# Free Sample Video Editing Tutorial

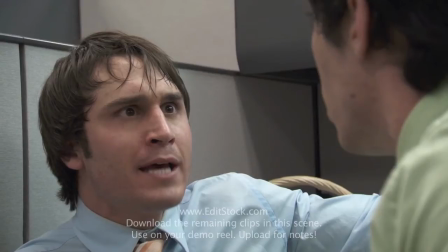248s
We might point it out, though, saying something like, interesting use of business here. And that's just what we mean. What you made was interesting and out of the box. Okay, let's keep moving.
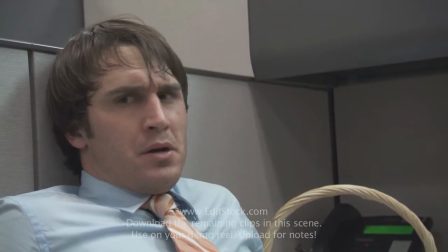258s You're sweating profusely and your left eye keeps twitching. No, everything went out smoothly and great, of course.
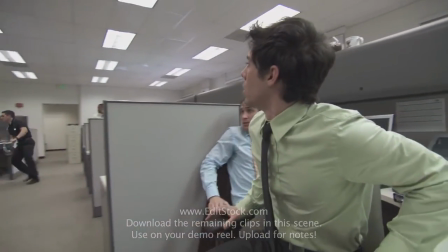265s What the hell?
Make sure you get the stretcher as it rolls in the wide shot.
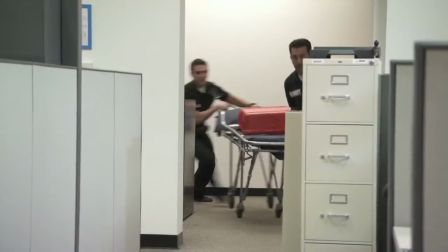270s
That's important. In the full scene, you'll actually have the shots of the stretcher rolling by.
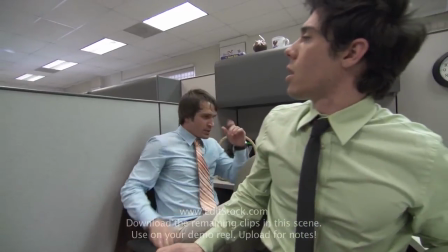275s
Since it's tough to tell what's going on in that wide shot, it might be in your best interest to put some sound effects in.
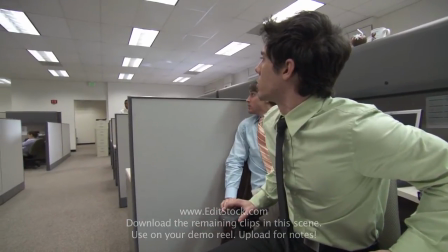281s
Sound effects can really help motivate a cut or improve a story point. The sound isn't a band-aid here. Rather, it's an important part of the story.
What the hell?
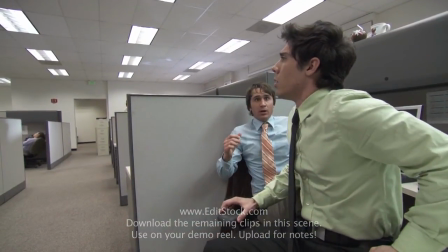294s
Did you see that? Oh, God. This next section of jokes you want to make sure you cut pretty tight. Don't leave a lot of time between the lines. When shots are cut close together, it makes it feel more like an argument.
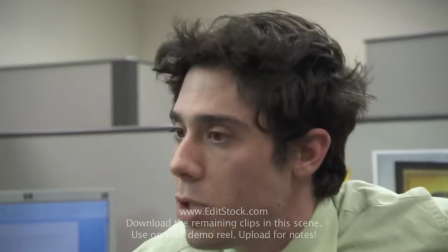304s Are they heading to the bathroom? Oh. Dude, what the hell kind of dump did you leave them in there? I mean, I've heard of giant dumps before, but it's ridiculous.
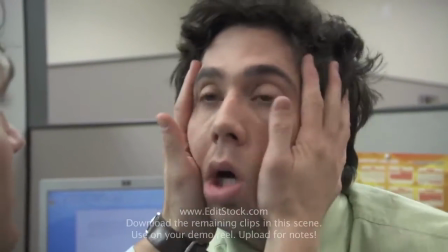311s Who's coming in next SWAT with gas masks? Okay, this is gonna sound really bad.
Ah, yes, the face grab.
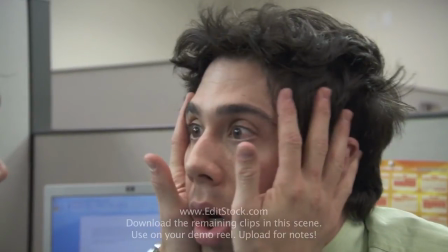317s
Another great moment of actor business. I actually didn't put this shot in when I was cutting the scene. I actually wish I had kept the face grab in because it's really funny and worth highlighting. You see, the tighter a scene is cut, the less space there is for this kind of business.
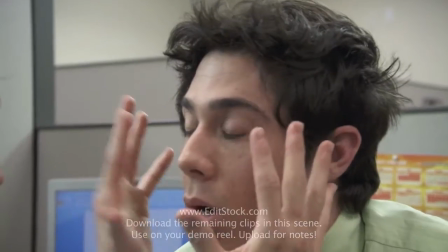331s Really bad, but I was in there, and then Janice came in,
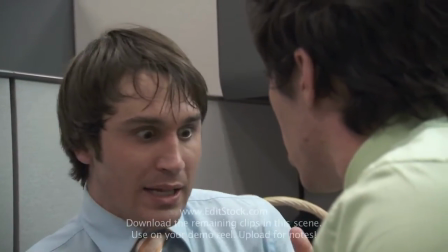335s and he was going crazy, and he was beating on the door, and then I think he slipped and fell in the next stall. And you just left him in
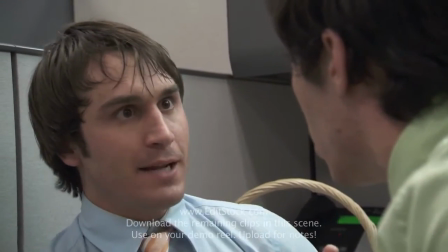341s there? But it was like really complicated because he had a weapon. A weapon?
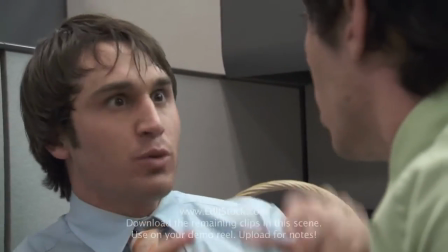345s Yeah, it was a walker, but it was a dangerous walker with projectile tennis balls, and You just left your handicapped boss laying on the ground?
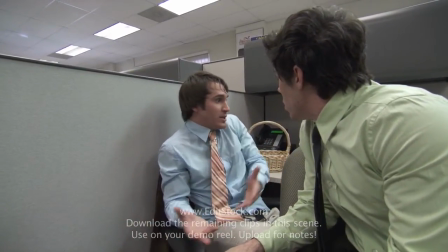352s John, what is wrong with you? I didn't know he was handicapped. He was like yelling at me, and he's like screaming at me with that voice.
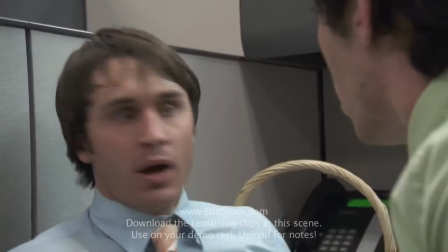359s You heard him, right? And then I think he's gonna kill me, man. I'm so dead.
Finally, let's talk about cutting out lines.
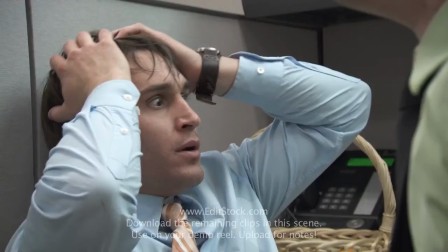366s
Now, none of you guys should have done this in the free sample scene submission. You're not really allowed to.
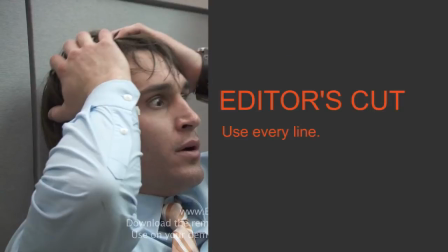372s
Classically, in an editor's cut, you must include every line of dialogue, and that would probably be true in this scene too. But as a bonus, if you want to try it, cut out all the lines after, "I didn't know he was handicapped," and just go right to Levy noticing the cart ride by.
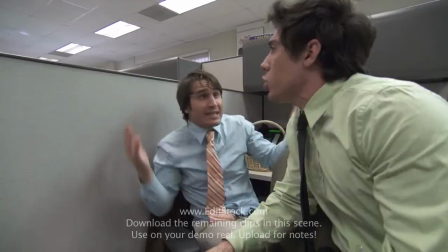386s You just left your handicapped boss laying on the ground? John, what is wrong with you? I didn't know he was handicapped.
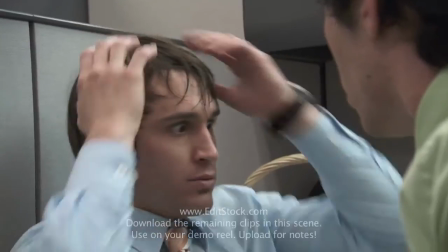391s I'm so dead. Oh, God.
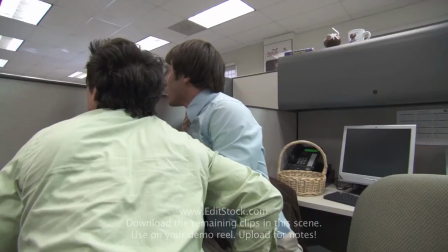398s
I mentioned earlier that editors can cut a scene in their mind. What that editor is really telling you is that from experience, they know which shots should be close-ups and wide shots, and they know what business they want on camera.
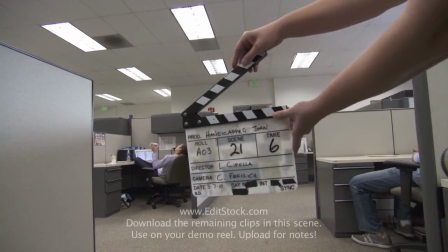411s
Now that we've discussed wide shots, close-ups, and the business, can you tell all that from watching this one shot?
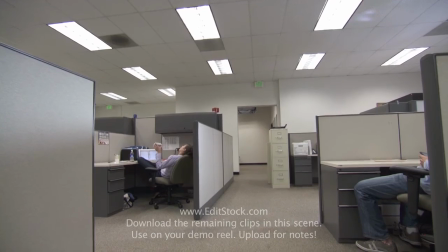416s And action.
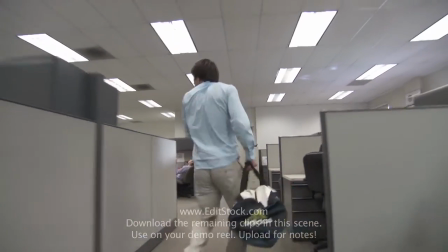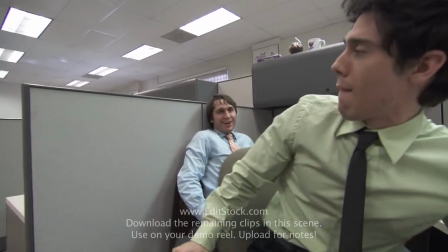424s So how was it? What? No, nothing. Hey, it was good, fine. Nothing to report.
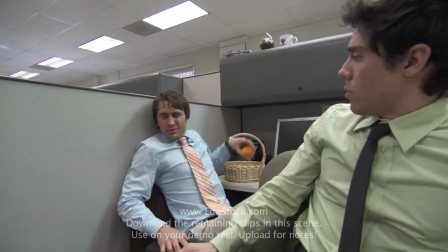430s You all right, John? Yeah, why'd you think something happened? Well, you're sweating profusely and your left eye keeps twitching.
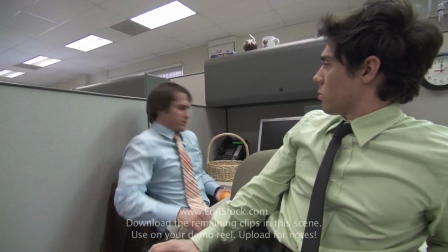435s No. Everything was great, of course.
Okay, that's it for this video.
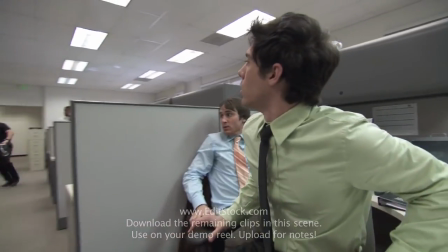441s
As our site grows, you'll find a video like this associated with every scene that we sell.
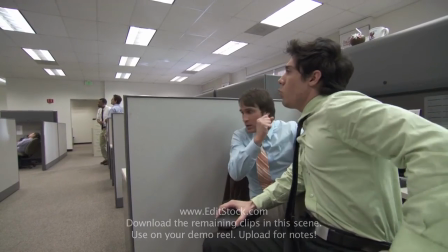446s
More advanced tutorials will cover topics like picking performances, intercutting scenes, and how to approach montages.
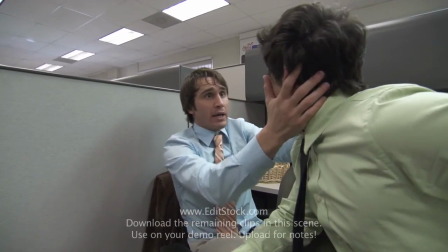452s
We can give you all the creative advice in the world, but what really makes you better is practice.
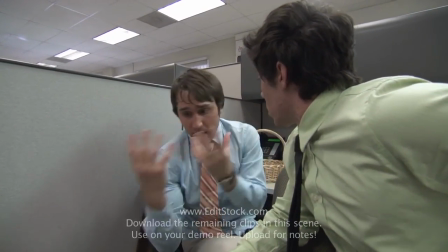457s
For now, this is Misha saying, welcome to Edit Stock.